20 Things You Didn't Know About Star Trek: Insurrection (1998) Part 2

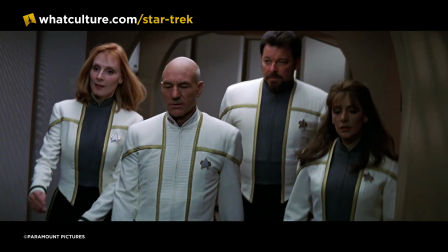Therefore, the white short jacket made its first appearance, sitting atop the high-waisted black trousers.
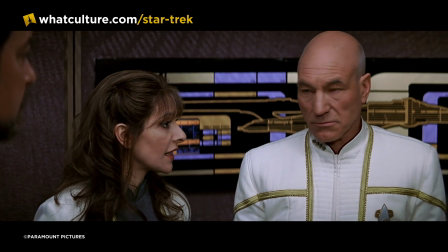The only real variation was that Picard wore an all-white variant, while the rest of the crew wore two-tone jackets.
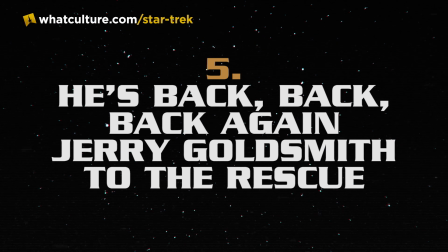Number 5. He's back, back, back again. Jerry Goldsmith to the rescue.
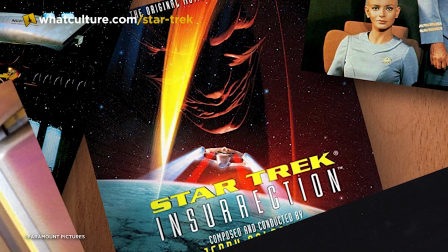Star Trek Insurrection was Jerry Goldsmith's fourth Star Trek score, and it reuses many of the themes that originated in the motion picture.
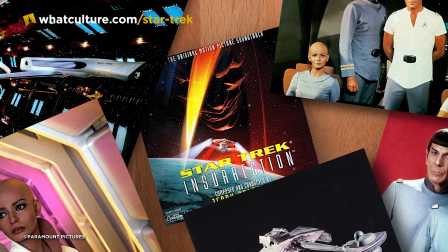The main Enterprise theme, along with the Klingon march, both make an appearance. so too does Alexander Courage's six-note motif.
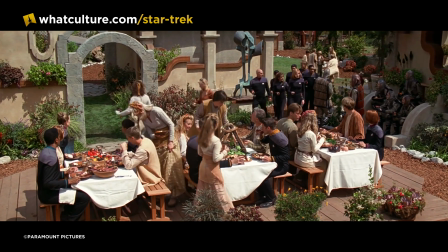The soundtrack features a brand new theme for the Baku, no theme for the Sona. This was deliberate.
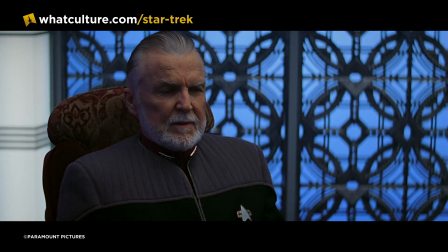Goldsmith wanted to include a cue in the score that the Sona and the Baku were the same race.
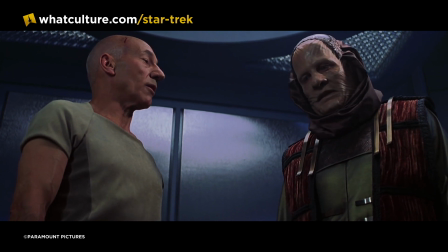Therefore, there is only an action cue that plays over their scenes, one interchangeable with the rest of the action music in the film.
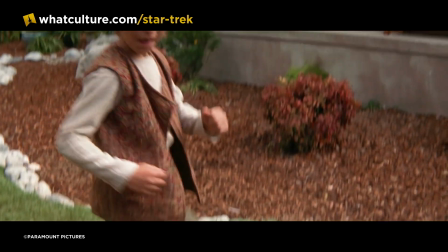The Baku theme that appears in the first scene sets the scene for the lighter tone of the film,
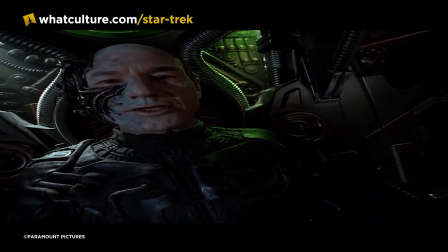compared to Star Trek First Contact, which opened with a sinister rendition of what would become the Borg theme.
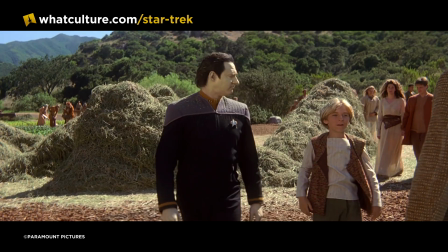The Ba'ku theme then reappears at the end of the film as things have been set to rights again. This would be Goldsmith's second to last project for Star Trek as he would return for Star Trek Nemesis.
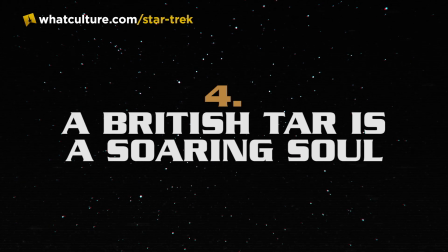Number 4.
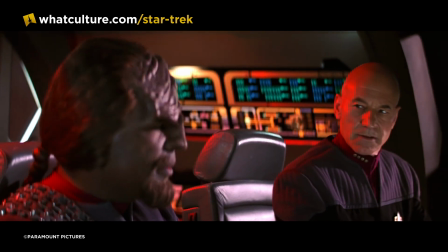A British Tar is a Soaring Soul There are a couple of conflicting accounts as to how Picard, Worf and Data ended up singing Gilbert and Sullivan in the final film.
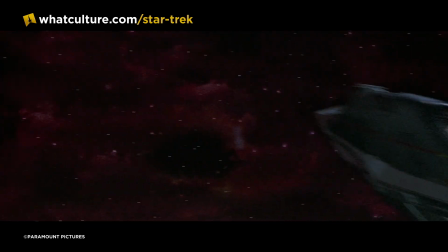All agree that Picard had to distract Data long enough for the other two to capture him. One suggestion had Picard and Data quoting King Lear rather than singing altogether.
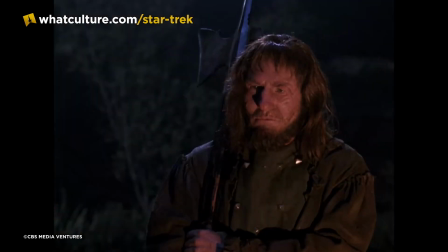This would call back to episodes of The Next Generation, while also serving as a nod to Stewart's Shakespearean pedigree.
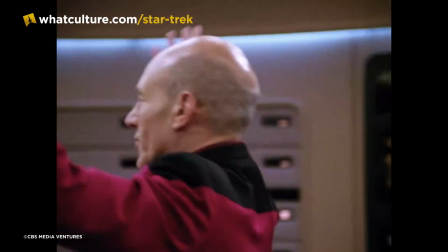However, Stewart claimed he was against it. He then said that he suggested something like Tony Bennett, which would give Brent Spiner a chance to show off his tenor.
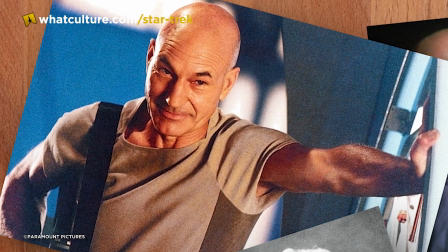Berman and Pillar felt that it was corny, and Stewart says that Pillar suggested Gilbert and Sullivan, while Pillar stated that it was the other way round.
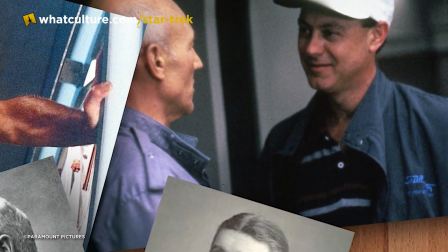Both men agree, however, that Stewart was not a fan of the composers.
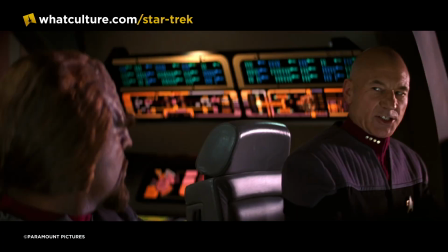Despite his misgivings, Stewart agreed to HMS Pinafore after his first idea, Three Little Maids, was shot down for being too vulgar.
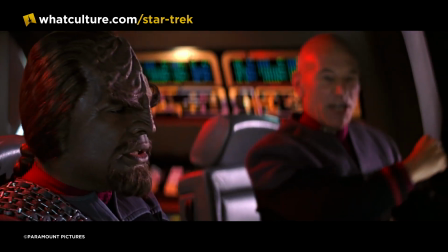Once he saw the finished product, he admitted that, in the end, Berman and Pillar had made the right call after all.
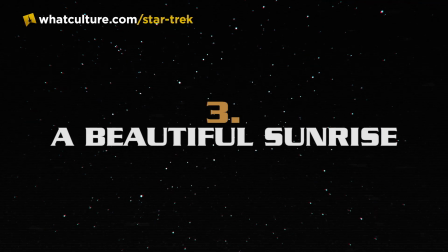Number 3.
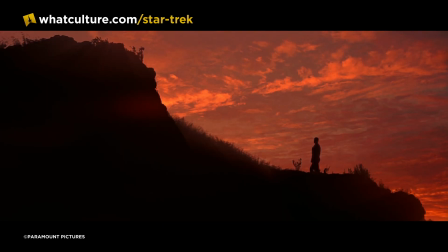A Beautiful Sunrise There is one scene in Star Trek Insurrection that stands out, which is of course the sunrise scene featuring Geordi the Forge using his new eyes for the first time.
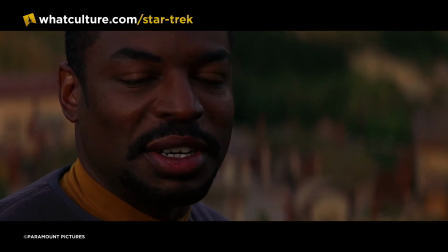Though the character had managed to ditch the visor in Star Trek First Contact,
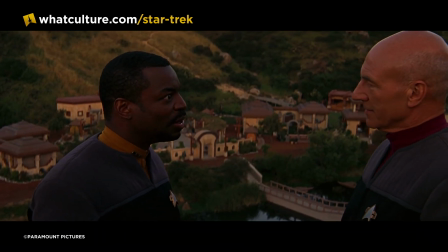this scene marked one of the very few times that LeVar Burton got to appear without any prosthetics or appendages over his eyes in Star Trek.
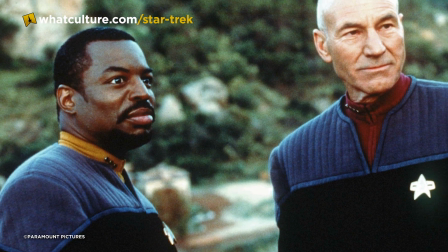The scene was included not to make LeVar Burton's life any easier, but to make Captain Picard's life more difficult.
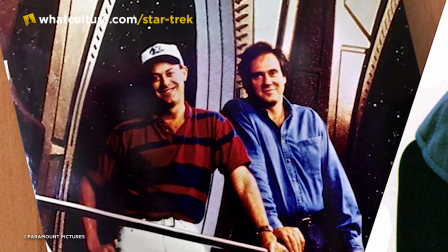Rick Berman initially wasn't sold on the idea of having the Forge's eyes regenerate, feeling that it was a little too heavy on the emotional side of things.
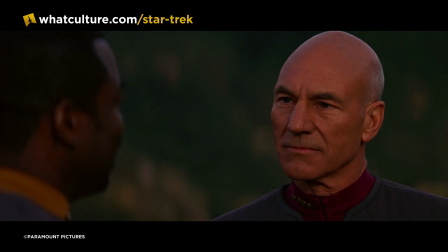However, Pillar managed to argue his case successfully. He felt that if Picard had to make the choice of asking his officer to give up his eyes,
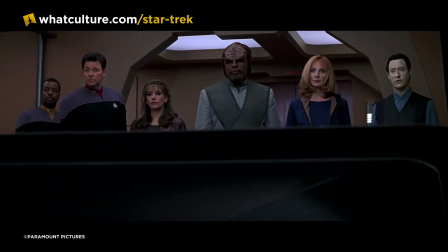it would help give him a bit of pause, but that ultimately, he would decide to go ahead with saving the Baku,
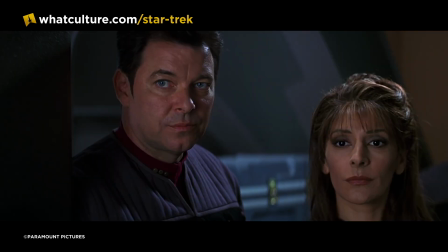thus giving him an even greater ethical and moral standing.
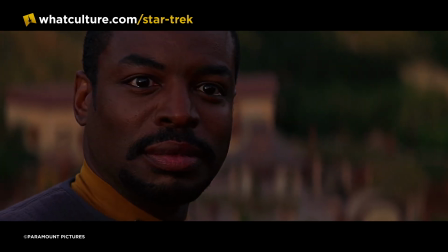Once the script was shown to Berman as finished, and the rest of the executives, they all agreed that it was one of the best scenes in Star Trek Insurrection.
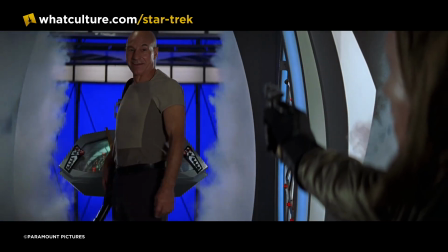2. The Original Ending Michael Pillar had serious concerns about the first ending in the script, as he felt it was too similar to the ending of Star Trek Generations.
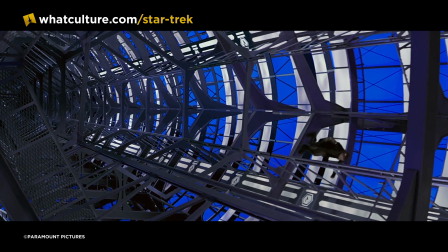Both films came to a close with Picard fighting the villain in hand to hand combat, along with both films featuring the villain dying at the controls of their own weapons.
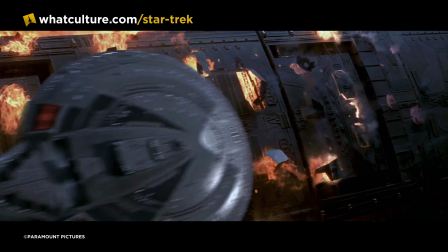The original version of The Collector also saw a device shot into a star rather than the rings. Pillar changed the weapon's target, and then switched the circumstances of Ruafo's death.
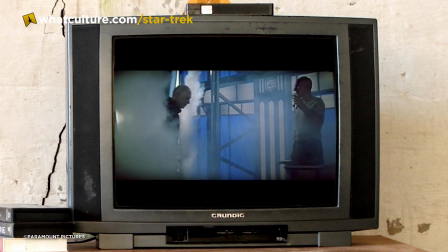Most importantly, there is a moment before the character's death that sees Picard extend a hand to help him escape,
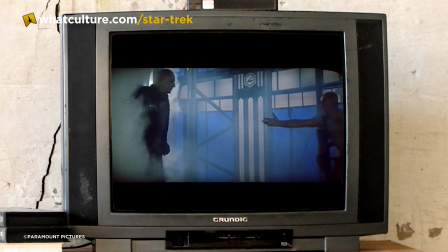only for them to realise a moment too late, that there's too great of a physical distance between them.
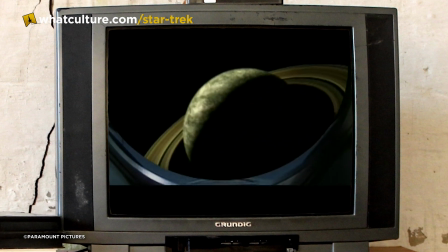Ruafo would then be on board the injector as it harnesses the radiation from the rings, growing younger and younger until fading into nothing.
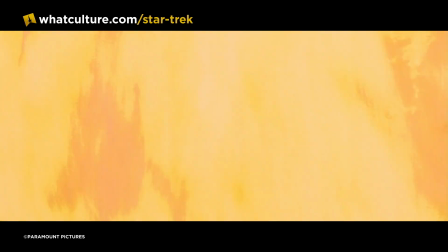This version was shot, but only to be replaced with a more action-centric ending eventually featured in the film, something closer to the Generations ending after all.
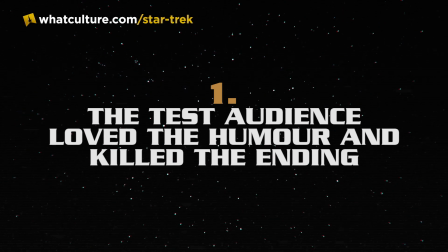Number 1. The Test Audience Loved The Humour And Killed That Ending Michael Piller recalled being extremely nervous as test screenings began.
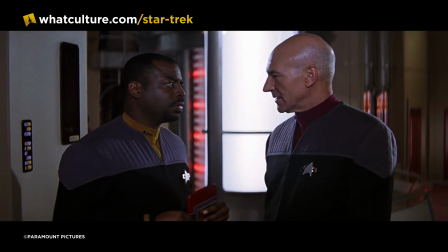The audience had been pulled together from various street corners and pavements in Los Angeles and represented a mix of both Star Trek fans and those who weren't familiar with the franchise. Pillar sat there knowing that it would not score as well as First Contact had, but still hoped for the best. He relaxed as the film went on, as the audience seemed to be enjoying the humour of the piece.
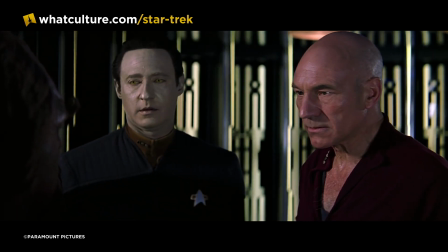When the screening was over, Pillar felt that it went really well. The executives did not. They felt that the film's pacing was completely off.
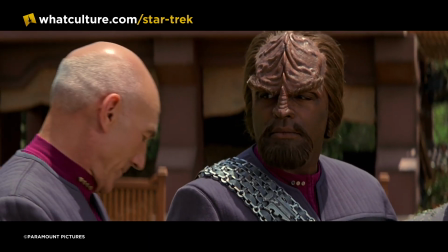They also felt that there was no sufficient climax to the film.